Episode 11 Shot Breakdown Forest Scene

Okay, everybody, I decided to do a shot breakdown of the forest scene.
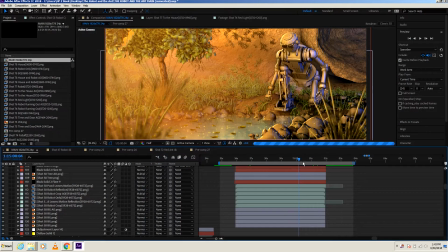0:12 I've been getting a lot of questions of how I light these and create these. So here it is. I'm going to go through a little bit of how we get this done.
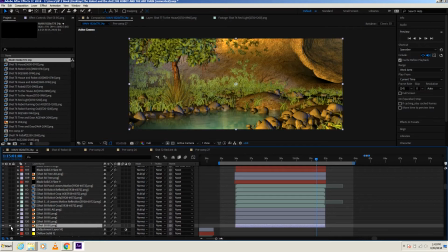0:24 So first, I'm going to start with the base layer. This is what comes out of 3D Studio Max. This is the basic background layer. And if you can see, there's a little bit of a backlight, and I'll isolate that.
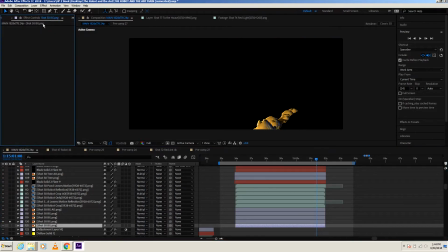0:38 Basically, I use here CC light sweep a lot just to do the backlight. Do that, and you can see how it works. And here's another one. Just add a backlight. If I turn it off, you see the original, and there it is.
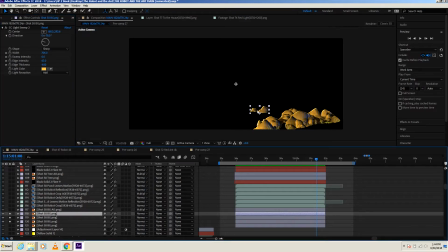0:59 Here's another. These are just the rocks in the pond, in the forest.
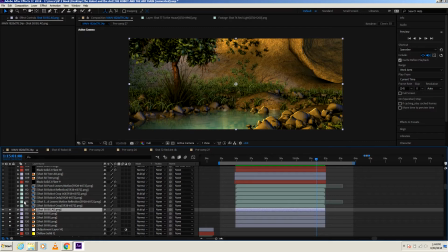1:05 Moving on, this is the ambient occlusion. If you recall from previous lessons, ambient occlusion is just a fancy term for shadows. It's just easier to render it as a separate layer. The computer in 3D Studio Max take too long to render it all together.
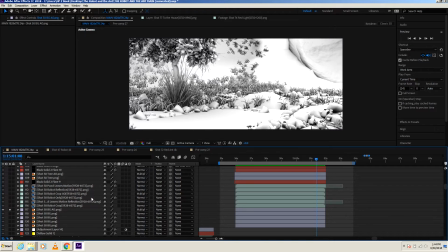1:22 So you render this as a separate layer, composite it afterwards in After Effects via the multiply feature.
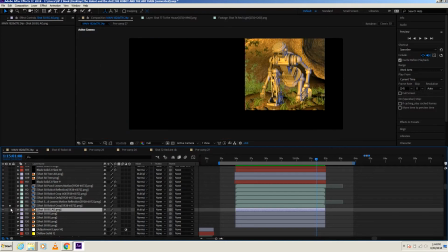1:30 There's that. So moving on. And this is the robot. I rendered the robot cropped separately. It's going to take too long to render it in its entirety. So it's much easier to just render the cropped robot.
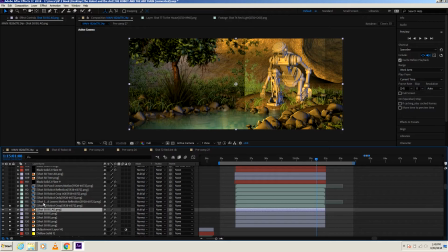1:43 Just continue to add these so you can see what it looks like. And then here are the reflection of the leaves. And this is the robot rendered by itself.
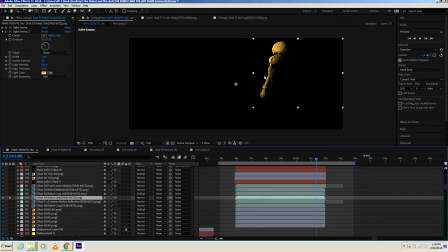1:57 And again, I use a light sweep just to add a little bit of more of a backlight, just to add more dimensionality, because the light's coming in from the left to the right. And by doing it this way, I can get more control over the image.
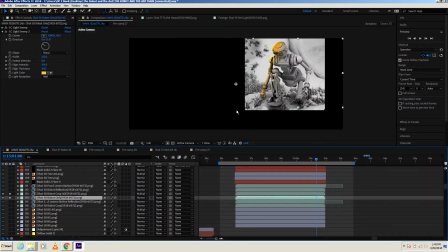2:11 Here's the ambient occlusion of the cropped robot. And when you added it all together, see, it all merges into the main scene.
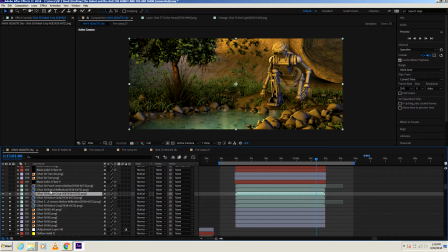2:21 So this is without, with. Moving on, here it is. This is a reflection of the robot.
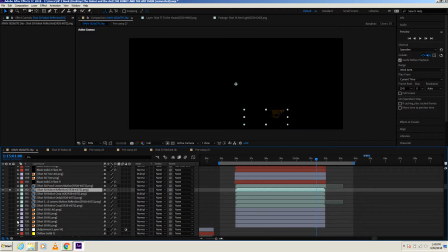2:27 Now it's kind of hard to see. If I isolate it, there it is. Little robot right there.
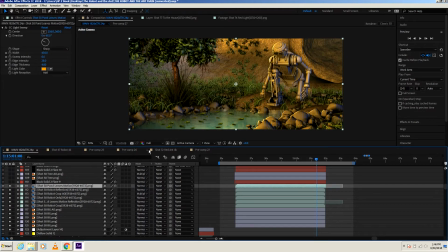2:36 And here the leaves on the pond. There is motion, they are moving. It's just this is a very large image, so it's kind of hard to do a preview in real time. I'll do a preview of everything on ramp. You guys will see what this looks like after the fact.
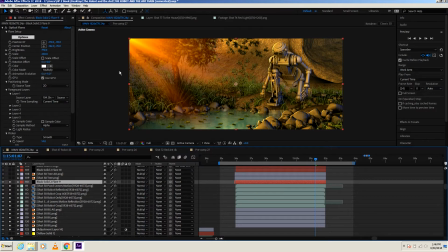2:55 And this is the lens flare. I use Video Copilot optical flare, so here it is. Now I rendered a separate file of the tree just by itself, just to put in front of the lens flares. Here's the ambient occlusion.
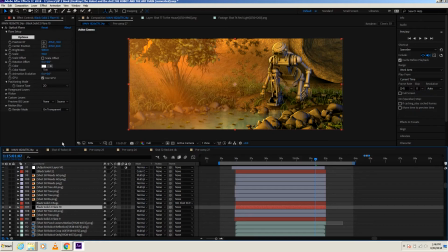3:14 Here's another flare. Just get a nice warm feel. That's kind of what I'm going for, a nice warm feel over the image. This is a warm environment. And these are the fireflies, the little bugs. And I use the CC particle world. Here are the settings.
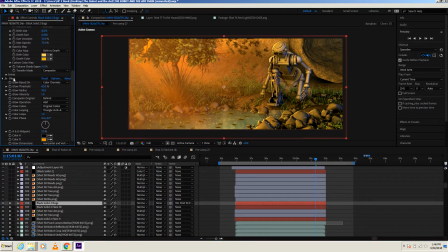3:33 I also had a glow, because the glow really helps punch it up, bring it to life. There you go. Now the flare is kind of blocking a little bit of the background, so I just added more of the background just to bring it up more, because it's kind of being hidden.
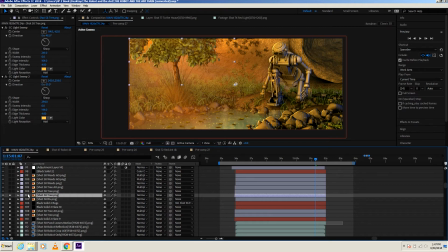3:53 Now here's a tree again, also light sweep. So if I just give more of a backlight to everything, it just helps bring it up, give it more dimensionality. Portions of the leaves. Another ambient occlusion. Here are the weeds in front.
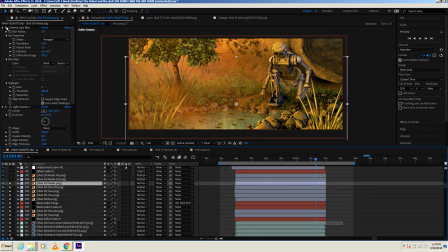4:12 Added a camera lens blur. This is what kind of renders out of Max.